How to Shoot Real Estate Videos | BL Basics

Whichever way we choose to go, it won't affect our lens choice. A wide-angle lens is a must, but we need to be careful as we go wide, but not too wide.
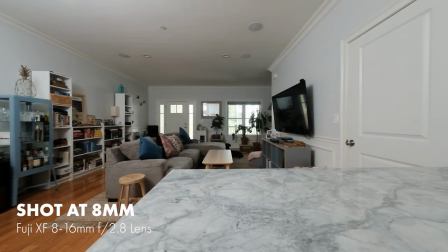Sure, we want to make the room seem big, but not to the point where it's starting to look distorted and creeping up on a fisheye look.
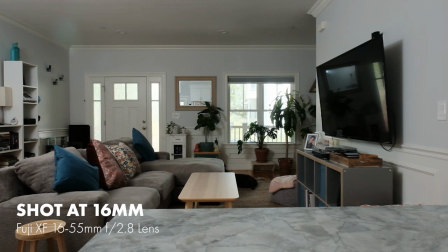Find that sweet spot that balances wide, but not unnatural.
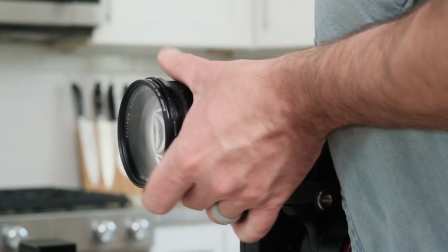For me, I usually find that at about 14 or 16mm, but giving myself a little bit of zoom range to play around with is always a good idea. what's the best camera for real estate videos there's no clear-cut winner here
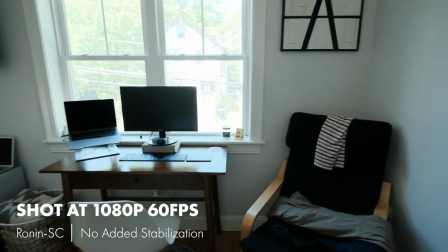but it's important to give yourself options since we're shooting with movement in mind the
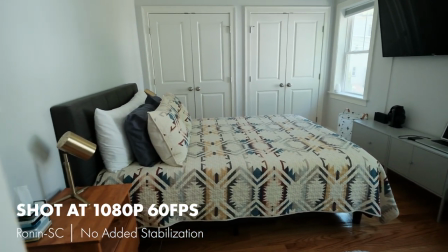ability to shoot in 60 frames per second or 4k or potentially both
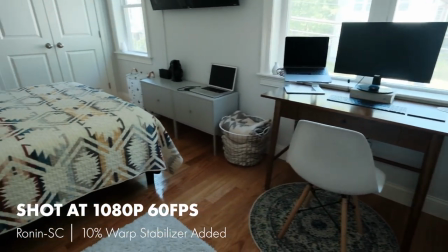will be helpful so we can reframe or add some further stabilization when editing do you need to shoot in raw or log for real estate honestly it's up to you and your skill level.
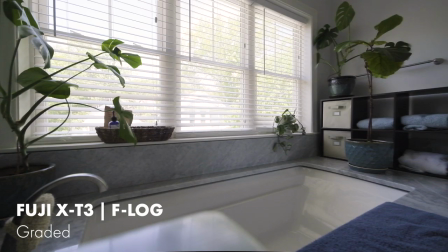Sure, shooting this way will take in more information and give you better flexibility in post,
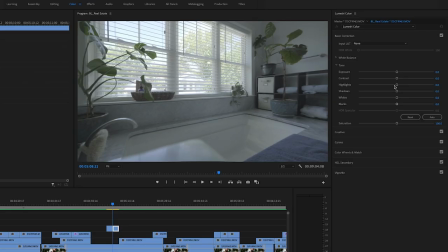but turnaround time is typically more important than anything else for real estate videos, and that flat log image requires way more time for color grading.
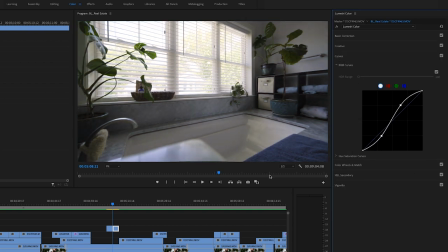Personally, I save myself the time, effort, and frustration. I shoot a ton of both stills and video on the Fuji X-T3 because
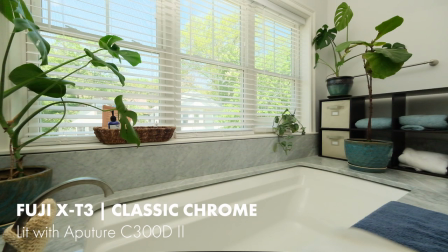it has great internal compression and I'm happy with the color I get straight out of the camera. A lot of people will emphasize cameras with great dynamic range for this kind of shoot. Makes sense, especially if we want to capture particular views while still keeping the integrity of the interior shot.
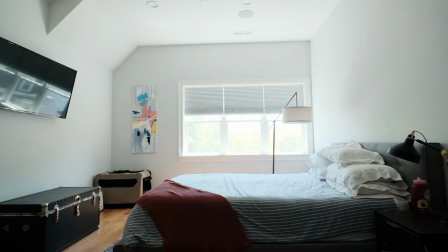However, this will always be a point of struggle for most cameras, leaving you with the choice of exposing for the room or exposing for the view.
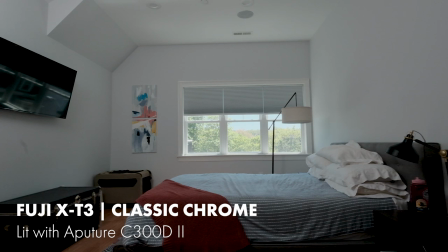The truth is, no amount of dynamic range will have the impact on your shot that a light will.
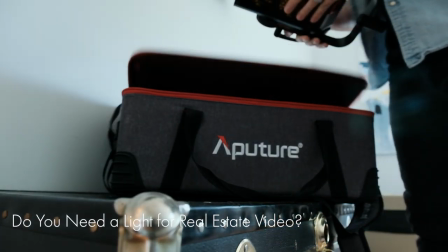So do you need a light for shooting real estate? All I say is consistent and proper lighting is the number one differentiator between amateur and professional video.
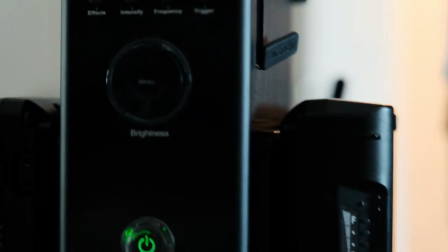Yes, it's one more thing to carry from room to room,
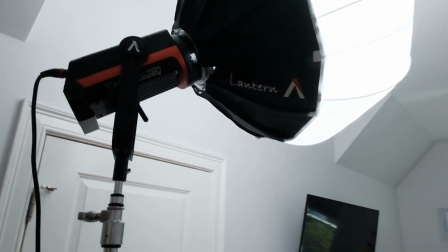but it's a great feeling heading into a shoot knowing you're equipped with what you need to at least give you a fighting chance at elements of the house that are working against you. So now it's time for post. How do you edit a real estate video movement is only one part of the equation to building excitement here
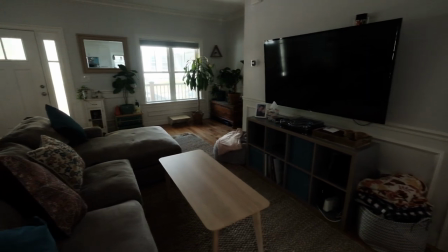this is where a lot of virtual tours go wrong it's not enough to get good gear and a gimbal
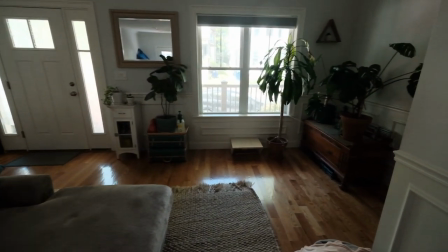and stroll through a house this isn't season one of true detective a continuous five minute shot is not drawing anyone in here especially a potential buyer there's no excitement in this not to
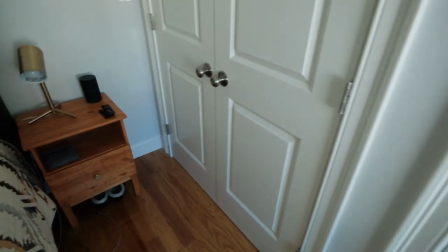mention we can no longer hide inconsistencies and lighting natural motion as we run out of room and need to backtrack,
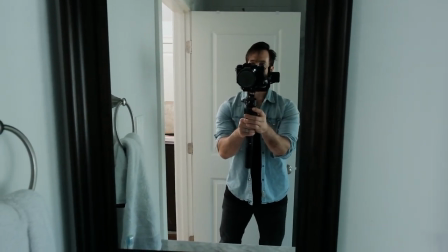and that creepy guy with the camera that haunts the house. We should control the movement and the pace, not the house. Movement needs proper pacing to create the energy we're looking for, and we create that in the edit by making quick,
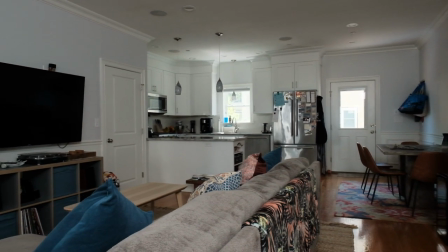deliberate cuts and avoiding jarring transitions, which is why I warned against those big elaborate movements we hopefully limited while shooting. When it comes to music for real estate videos, it can play a crucial role in the editing process.
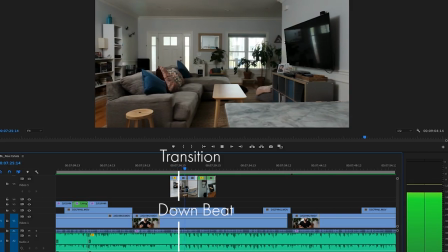Cutting shots to a beat creates a natural rhythm and momentum to the video, therefore introducing good pacing and excitement to the viewer without them even really thinking about the song itself. Choose something palatable, upbeat, and most importantly, that you didn't steal without permission. So whether you're an agent looking to make a listing stand out from the rest, a video pro who wants to mix up your portfolio, or a real estate photographer who wants to offer a new service, think about these tips as you get into real estate video production. When you break it down, it's no different than any other project. Think about why you're doing it, light and shoot the scene properly, and simply try to make something you or I would want to watch. Even if we're not in the market for a house, it's a lot easier to pass along quality content that catches our eye to a friend who is. So, got a question? Want to go over anything else?